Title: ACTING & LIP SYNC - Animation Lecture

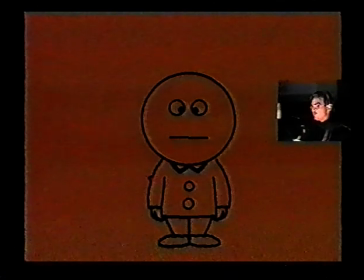Let's supposing the character's walking or running, and you still want to get acting along in the movement. the thing that is interesting about the human eye, the way the eye sees, is it sees not only contrast between movement and non-movement, it also sees variation. So, here's our character going through the same take,
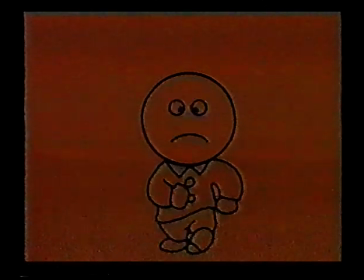but the fact that the body is cyclical means that your eye catches it and forgets it, because what it sees is variety. You know what I mean? Because the face is not cyclical. The face is straight ahead animation.
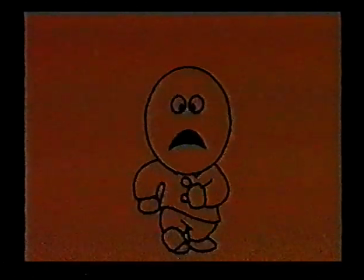So if you have a character running along, I think one of the guys last week had a scene where the dog was running along and turned and stopped. We didn't understand why it turned and stopped, and moreover, we couldn't see the expression very well. And so what it should have been is he should have set up a cycle. Okay, run, run, run, run, run, run.
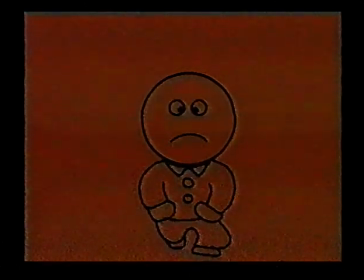Now, the head, once we have got a couple of cycles under our belt and the audience can forget it, visually we'll fall asleep on it. It almost works like a hold. Then then you should have done the thing where the head hears something, reacts, blinks, and forms an opinion about it, and then does a take, and then does an action. And all of that would have worked if we'd set the cycle up. And the only thing that was straight ahead animation then would have been the head. So, where do we go from here? Let's go into a conversation. This is now two people talking to each other.
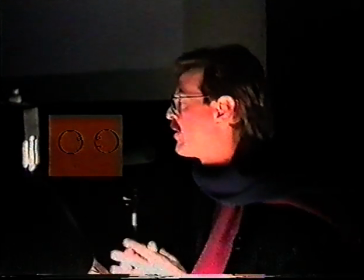And what we have here is garbage, basically.
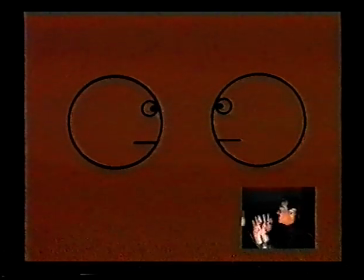Two characters, both talking at the same time, both moving at the same time, and they're flat onto the screen.
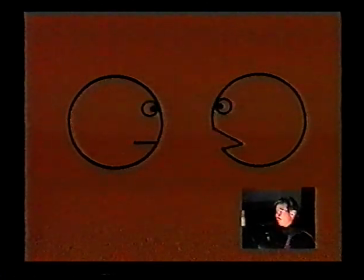So both of them take equal importance, and then they're both pulling focus from each other, and you have visual garbage. So how do you control this, and how do you turn it into acting? Let's see, we're on 10, let's go to 11. First thing you got to do is they got to take turns.
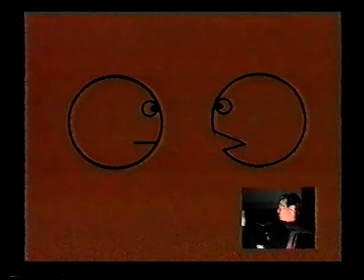And that's so important, that when a character is acting, he's acting, and the other characters are frozen and looking. If they're and forming attitudes, but not.
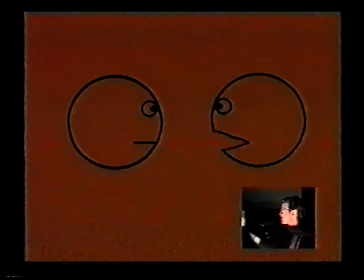It's just basically you've got to take turns so that you can pull focus. But as you can see, now we can go back and forth, and your eye is clear, and it's actually organized. Unfortunately, both of them still take equal priority. And what you really want to do in a scene is build a beginning, middle, and end.
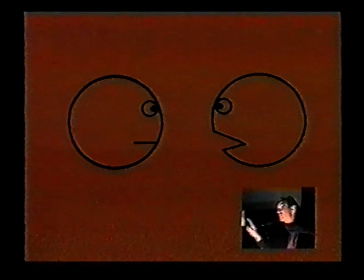And by that I mean, just like a movie climaxes, builds in conflict and emotion, and then resolves. And each sequence does that too. And each animator should consider each scene as a mini beginning, middle, and end with a climax and a fall-off.
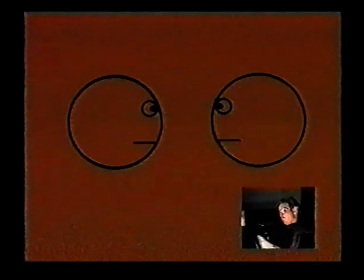And if you can build that into your scenes, then you have the whole movie ramps in emotion very well. So what we'll do is try to bring out some more life into this thing. 11, 12.
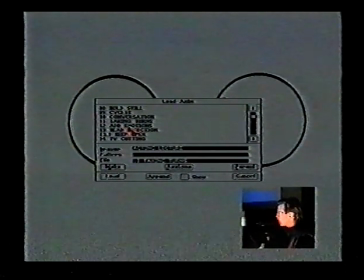So we'll add emotions. Here we go.
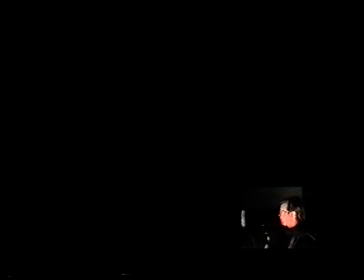Come on. Here we go. Okay, he talks. He gets mad. He's smiling.
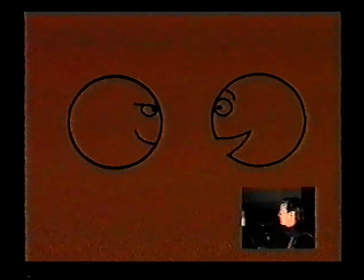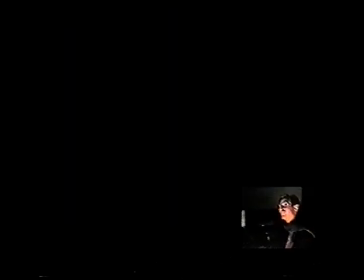Okay, it's a little drama, right? A little piece that had a beginning, middle, and end.
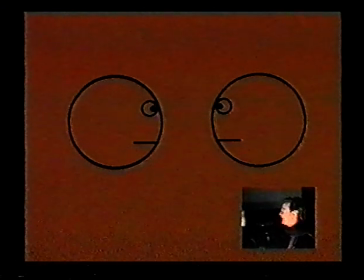Everything started out neutral. And okay, let's break this down. Let's get specific here. They're both neutral. He starts with an action.
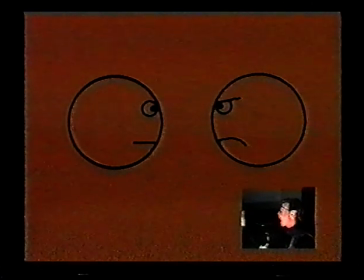There's a blink, an attitude change, and then his reaction or action is talking. He blinks, he takes on a different attitude. It'd be a mistake to have them both have the same attitude.
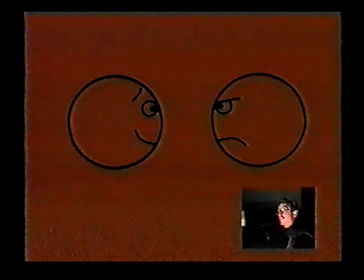You get more contrast and variety if you have different attitudes on different characters and they are in conflict, but with different attitudes, if you can manage that. If they're both mad, it's not as powerful. But they should always be in conflict, and you should build the conflict to an intensity and then resolve it at the end.
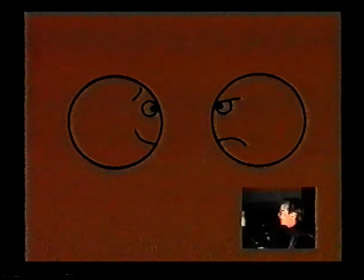So here we go. He's smiling or nervous, and this guy reacts, takes on a new attitude about what he's heard. But he didn't move until this guy was done acting.
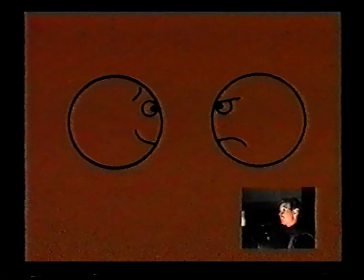The guy on the left stopped, and then the guy on the right It was his turn. And while this guy's reacting, the guy on the right, the guy on the left, is frozen. So he's taking on a look of horror. New attitude, this guy takes some kind of a mean attitude, and then there's a resolve, and they're both happy.
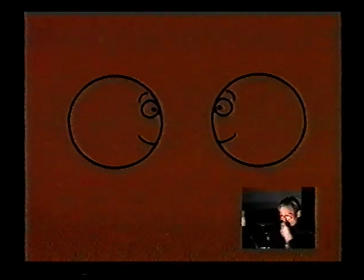And it's a happy ending. The trouble with this, of course, is that there's no movement, and there's no build in staging, because the two of them are equally, both equal in intensity to the camera. And that's where staging comes in. So, add emotions, head direction. Now, let me just back up for a second and show you.
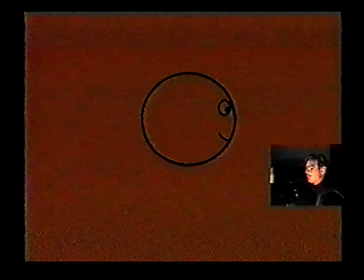The direction that a head is aimed is crucial in the amount of intensity that you want to portray in the scene. So, obviously, the back of the head is easily the most neutral and non-energetic angle,
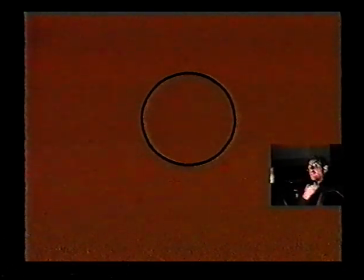and is used for the backs of over-the-shoulder shots so that you are directing the audience to look in the direction you want it to. The next neutral position up is the profile.
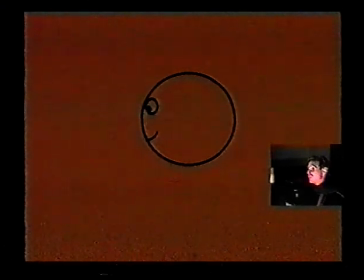It's very easy in the symbolic world of 2D animation to draw a profile, but it's by far the least powerful. You get good silhouette, but the 3/4 is much more powerful.
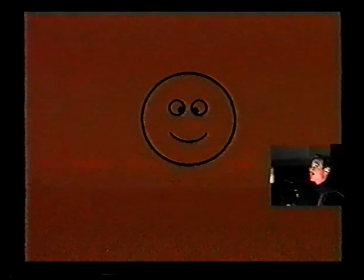And the straight on, as hard as that is to draw, as hard as that is to draw, is the most powerful thing. And Stephen is always encouraging Simon and I to stage stuff so that it's going directly in and out of the camera,
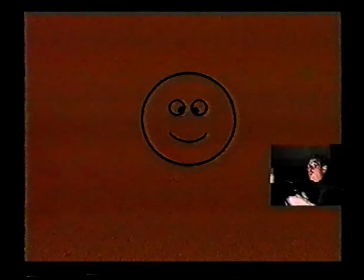and because it is the most punchy way to make the staging. But you can't do it all that way, and what you do is you bank your staging so that things start off in long shot and get closer and get away from profile and get more 3/4,
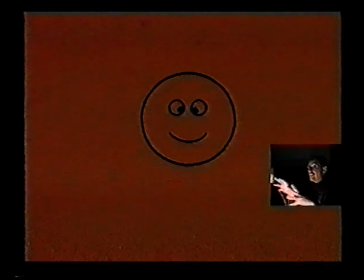and in the climax of your scene you have characters lunging straight at the camera. You know, the bear or the bull elephant, for example, would be lunging straight at the camera. You might not start out the first shot with the bull elephant coming towards the camera.
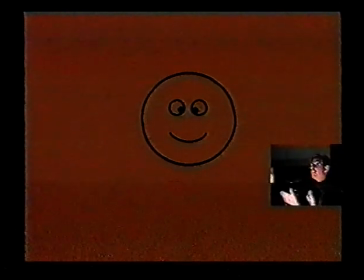You would probably start them further back, maybe 3/4 or something like that, and then bank your angles tighter and tighter onto the axis to give it more and more intensity. And then at the end of the shot, end of the sequence, you would pull back, more negative space and more profile. Now, having said that, let's apply it.
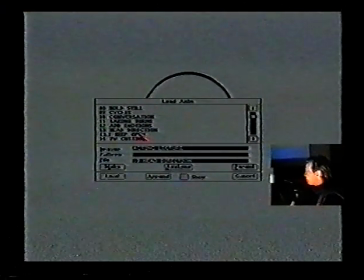Head direction.
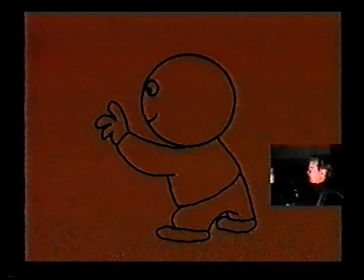Oh, I need to tell you one more small thing. It's in the interest of keeping the head direction open to the camera. It's a good thing to note that you should always do your gesturing and picking up of props with your
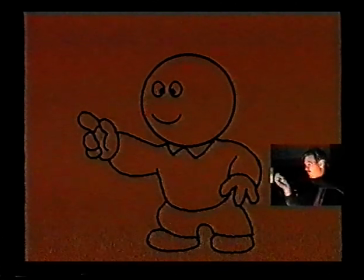background hand, so that it forces the chest and the face open.